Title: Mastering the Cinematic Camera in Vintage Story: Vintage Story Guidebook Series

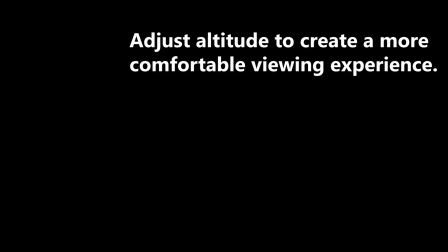(4:08)
Sweeping shots over long distance are better when you're near to the ground, but not too close, or it may give people motion sickness.
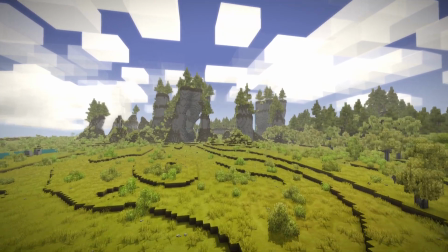(4:15)
From 62 blocks up, you can get a good sense of the world, but scale and distance can be lost as well as the detail.
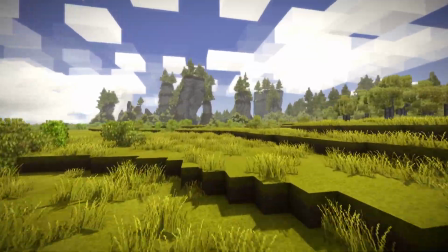(4:22)
Keeping things close to the ground will add a sense of speed, but can cause some viewers discomfort.
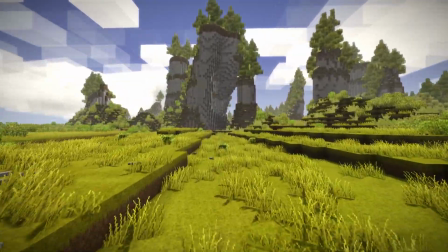(4:26)
If you're flying towards a distant target and the foreground doesn't matter, then by all means, scrape your face on the dirt before you swing up for the reveal.
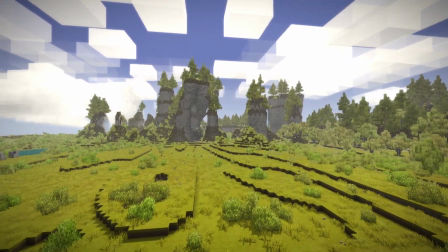(4:34)
Otherwise, keep it in view range and pace your fly through. Trust me, people will appreciate the extra effort.
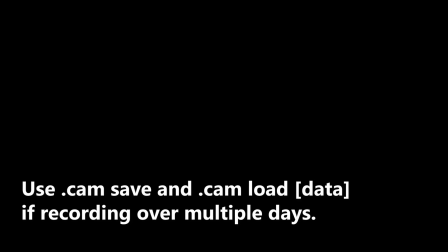(4:39)
If you're working on a build location over multiple days, save and load your points so you don't have to redo the flight path each time you sit down to record.
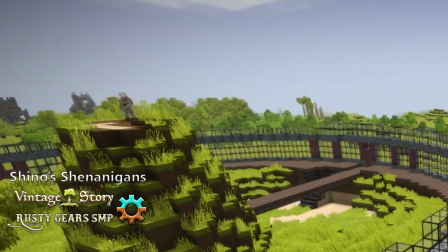(4:47)
I did this while working on my dome.
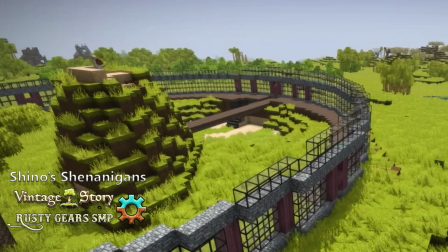(4:49)
Once I had the flight path down to what I wanted, I used the .cam save command to copy and paste the points to my planning pages.
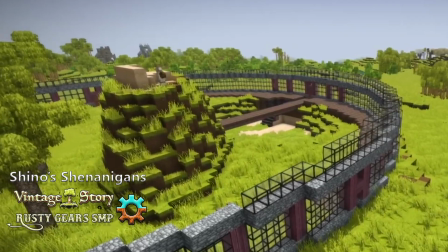(4:56)
Then when I logged back in, all I had to do was import the list instead of recreating it. It saved me hours and made the video seamless for the viewers. Now, if you want to put this to use, think about some areas that you could use it in.
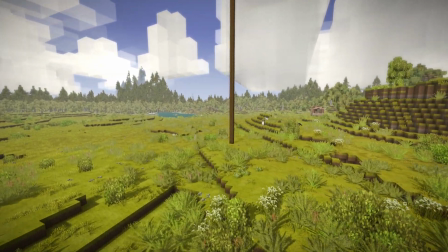(5:07)
Like, for example, if you're just a general player and you're proud of that Tower of Pete that you built way up into the sky, you can use the cinematic camera to not only show off your lunacy,
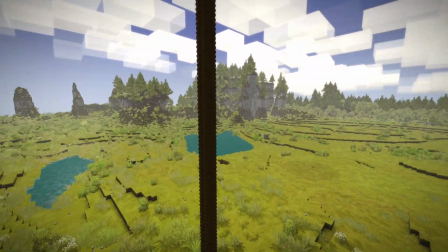(5:16)
but also provide a sweeping pass-by that will inspire awe and concern for your well-being by Discord and Reddit users in a way that a screenshot just can't compete with.
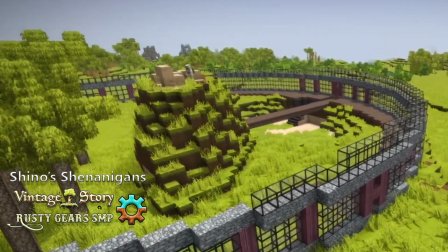(5:24)
If you're a content creator, using the cinematic camera with a camera account gives you the opportunity to show off your builds in process, not just before and after.
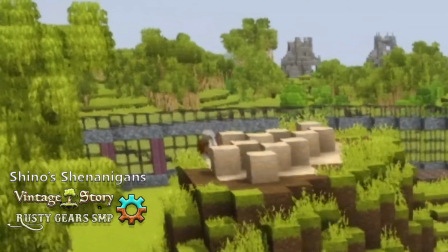(5:33)
Slowing down the camera path to a snail's pace will allow you to speed up the footage without causing an unviewable mess for your audience.
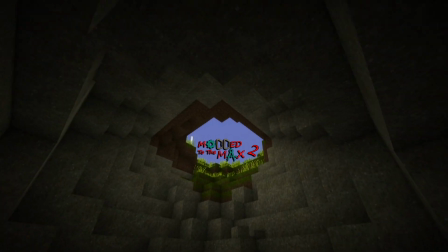(5:40)
Also, this is a great way to create sweeping and visually appealing intros to your videos.
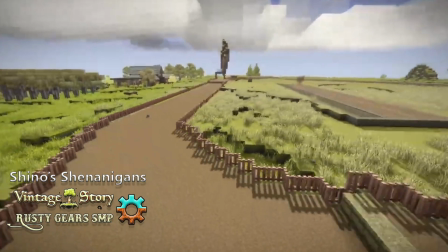(5:44)
Using the cinematic camera, you can record multiplayer server events where things are happening in multiple areas by having the camera cycle between different groups. Also, with your camera account in spectator mode, you can set a path along a cave edge and record the action in third person. Okay, so you think you're ready to try the cinematic camera mode for yourself? Great! I love the confidence. Pause the video here until you're logged into your Vintage Story world and you've chosen a focal point that you want to create a cinematic flyby of in your world.
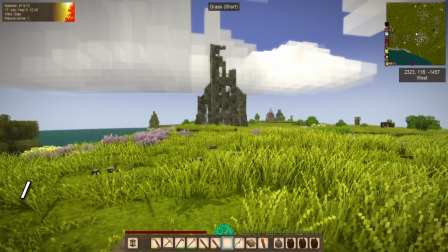(6:11)
All right, you ready? Do me a favor and hit the / key and then type in \GM space 2.
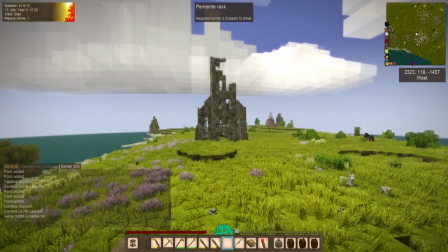(6:19)
That's going to put you into creative mode. To move in creative, hit the space bar twice to start flying.
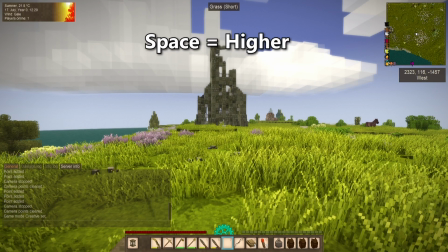(6:24)
Then you can press and hold space to go higher, and you can use shift to go lower.
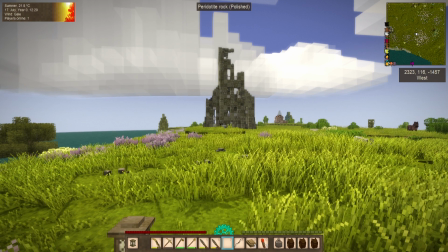(6:29)
Double space again will drop you to the ground. Okay, now go to the first position of where you want the camera to start and move
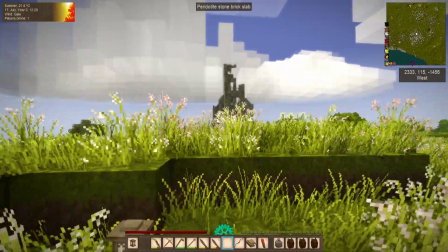(6:36)
about 6 blocks back from there and type in the command line .camp. You want to move back because that will give you some extra space in your video for transitions or editing if needed.
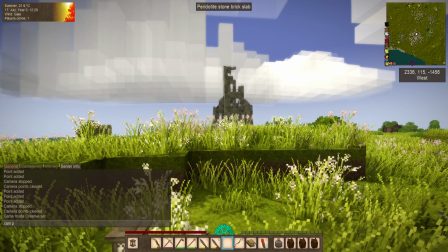(6:47)
That point is number 0 along the path. The rest of the points will increase by 1. Now let's move to point 2, which should be that position 6 to 7 blocks ahead of your starting position.
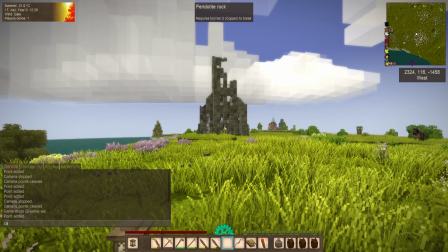(6:58)
Adjust your orientation so that you're looking at your focal object the same way you want others to see it. Once you have it set, you can enter the .camp command and that becomes your next path point.
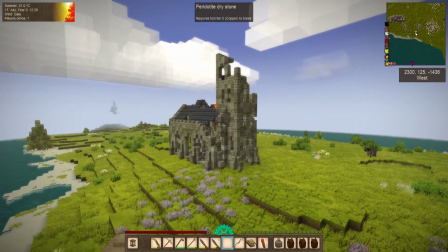(7:08)
Now move off, let's say to the left. And I want you to make this one high up and looking back down at your focal object like this.
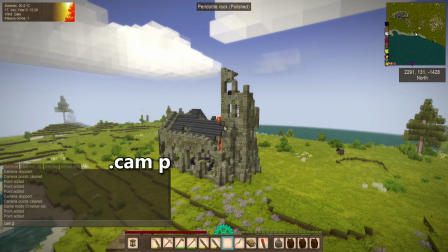(7:16)
Now adjust your orientation again and enter the command.
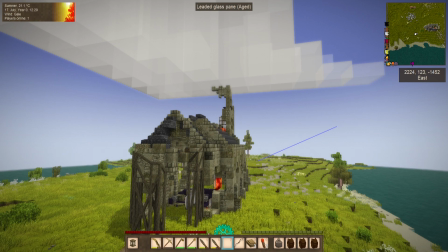(7:19)
Now I'm going to fly in close and behind my object, and I'm going to set another point looking at it close in like this.
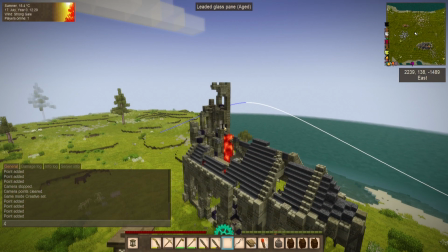(7:26)
And I'm going to add 7 more points just like it, moving around it counterclockwise.
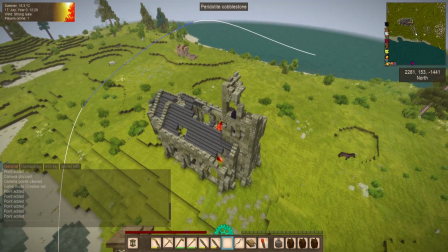(7:32)
Each one moving a little bit out and a little bit up so that it creates a spiral from down low to up high.
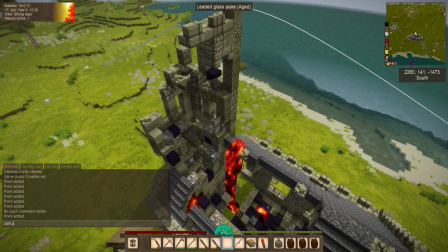(7:39)
Now we're going to choose a distant point to line your cursor up onto so that you can create a smooth and seamless view.
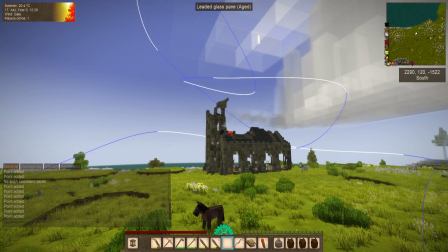(7:46)
Now from here, I'm going to set a few more points farther out. Finally, I want to close the path by typing .cam CP. Now, let's sample the camera path to see if we want to make any corrections. Do that by typing .cam start and then choose a number, say 60.
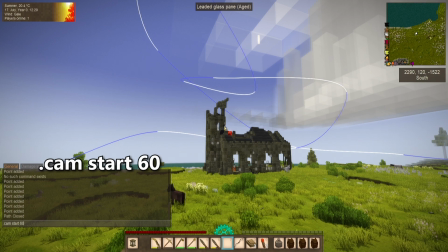(8:03)
You can use any number that you want. Once you got it typed in, press enter and...